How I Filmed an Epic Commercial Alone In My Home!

today I'm going to show you how I made a video on my own that looks like this.
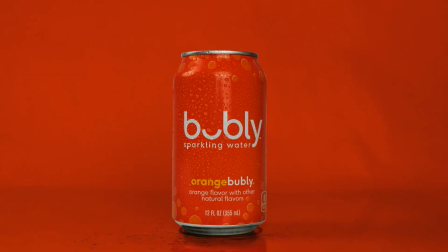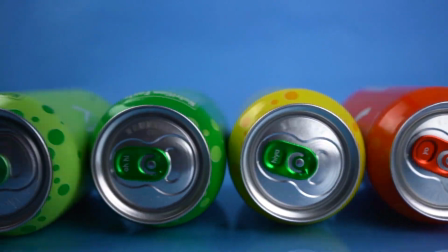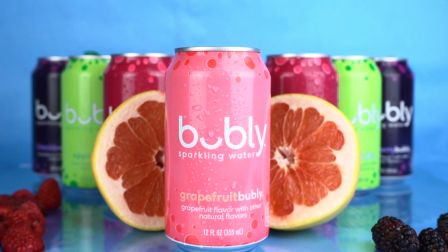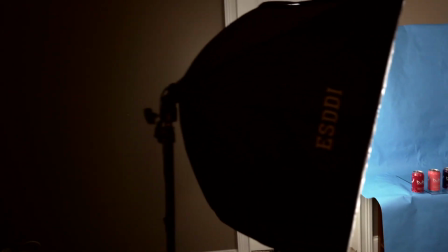Alright, so just getting into what I used. I had 1, 2, 3 lights.
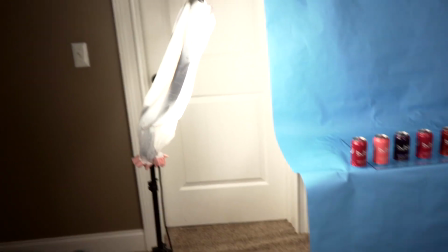Yes, that's a ring light, but it has a garbage bag over it. A trick that I learned from someone else just to soften the light.
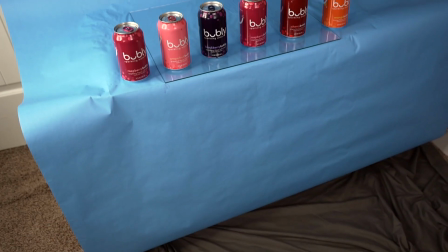I have paper, colored paper that I taped to the wall. The other side of this is white, so I could use both sides.
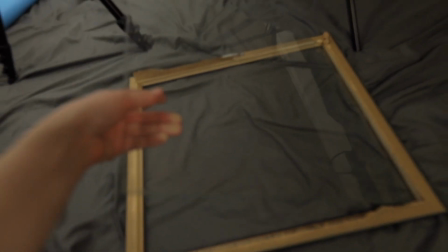The piece of glass that this is on, I actually took this right from a picture frame because I saw this in another video too,
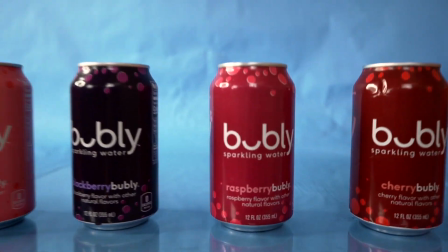where it just gives off a really nice reflection and it makes it look a lot better. For this first scene, I sprayed the bottles first because I saw the difference between with condensation and without condensation. If I still have the pictures, I'll show you. It makes a huge difference. It is the tiny details that really are going to change how you see a product. So in the first scene, I wanted to display not only all of the different kinds of flavors that Bubbly has, but I also wanted to display the different kinds of colors they have.
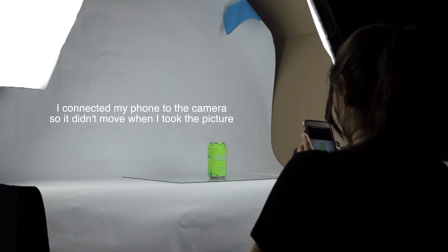Their branding is very colorful. So for that first sequence, I used a plain white background.
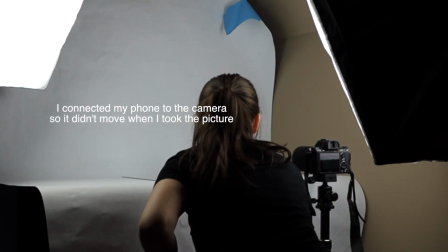I took shots of each individual can in the same exact location so that they would replace each other one by one in the final shot. This next shot was inspired by Daniel Schiffer's donut video.
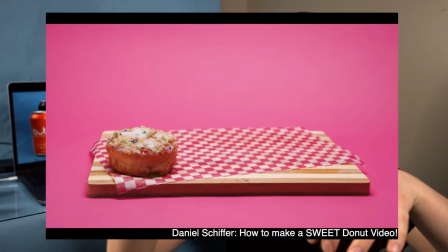I remember one of the scenes, he had the donuts coming out one by one, and each donut would move along the line.
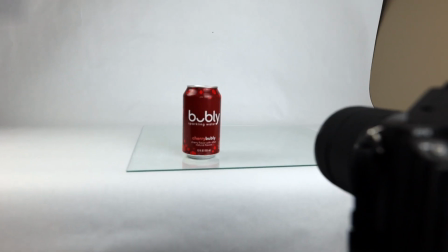I wanted to do that with the cans. I took shot by shot each can as it was added. Then I went into editing and I changed that white background to blue, making sure it was still colorful. For the third shot, I finally got smart and switched that white paper to the blue so that I didn't have to do all of that extra work in post.
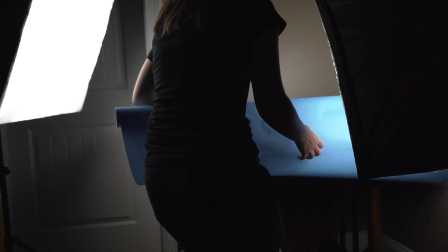I figured that I could just keep this blue as a theme, so I switched that around and the next shot was them rolling. Okay, this next shot was probably the most work and the most difficult out of every shot in this entire video. The idea was to have water or sparkling water exploding out of each can as it moved along.
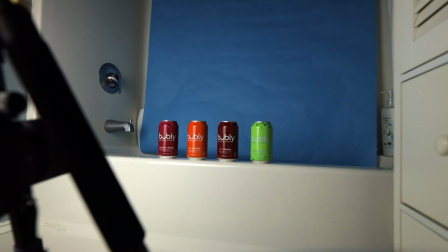I literally just took the blue background and I taped it to the wall of the tub.
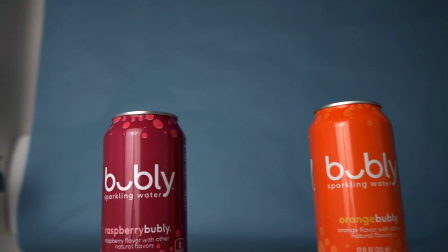I'm going to set my camera up down here so that you can't see the tub at all, but you can only see the top of the cans in the backdrop.
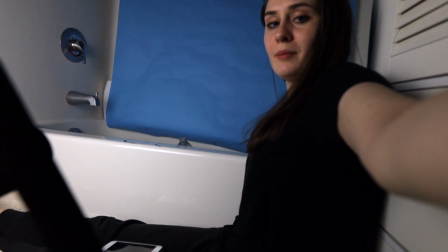I'm out of frame except for my arm and the bottle, obviously.
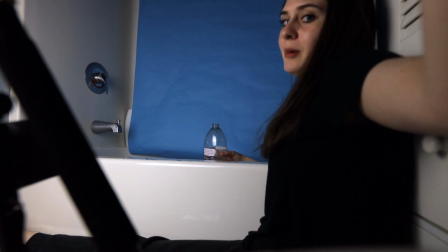I'm going to cut all of that out in post because we have a blank shot of just the background.
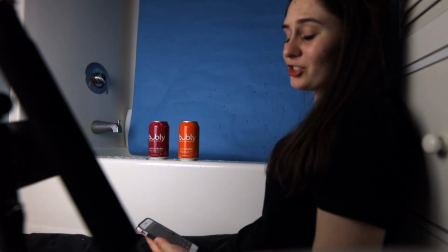I'm getting soaked right now.
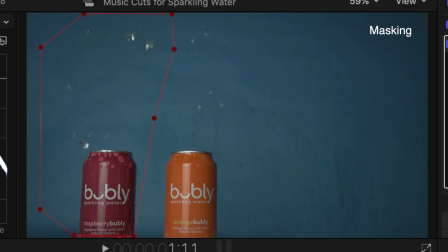This next one is inspired by Austin Paul's Pringle video.
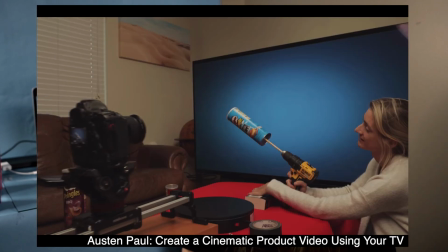In this video, he took a drill and actually drilled through the bottom of the Pringles cans so that they would spin around on the camera. I wanted to do a side-by-side shot of each of the cans spinning or rotating in different directions, so I did the same thing.
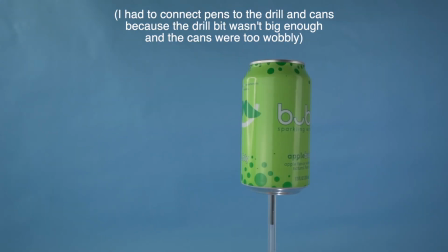I had a shot again of just a blank background so that I could go back and keyframe and mask out the pen.
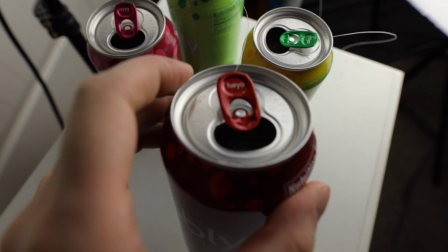These cans all have different sayings on them, like heyo, hi, hiya,
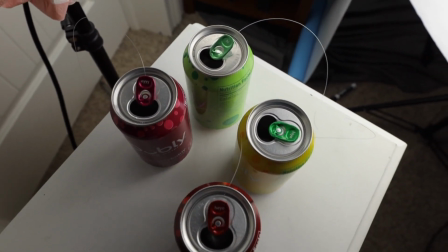so different greetings, and that's one of the things that I want to showcase in this promo.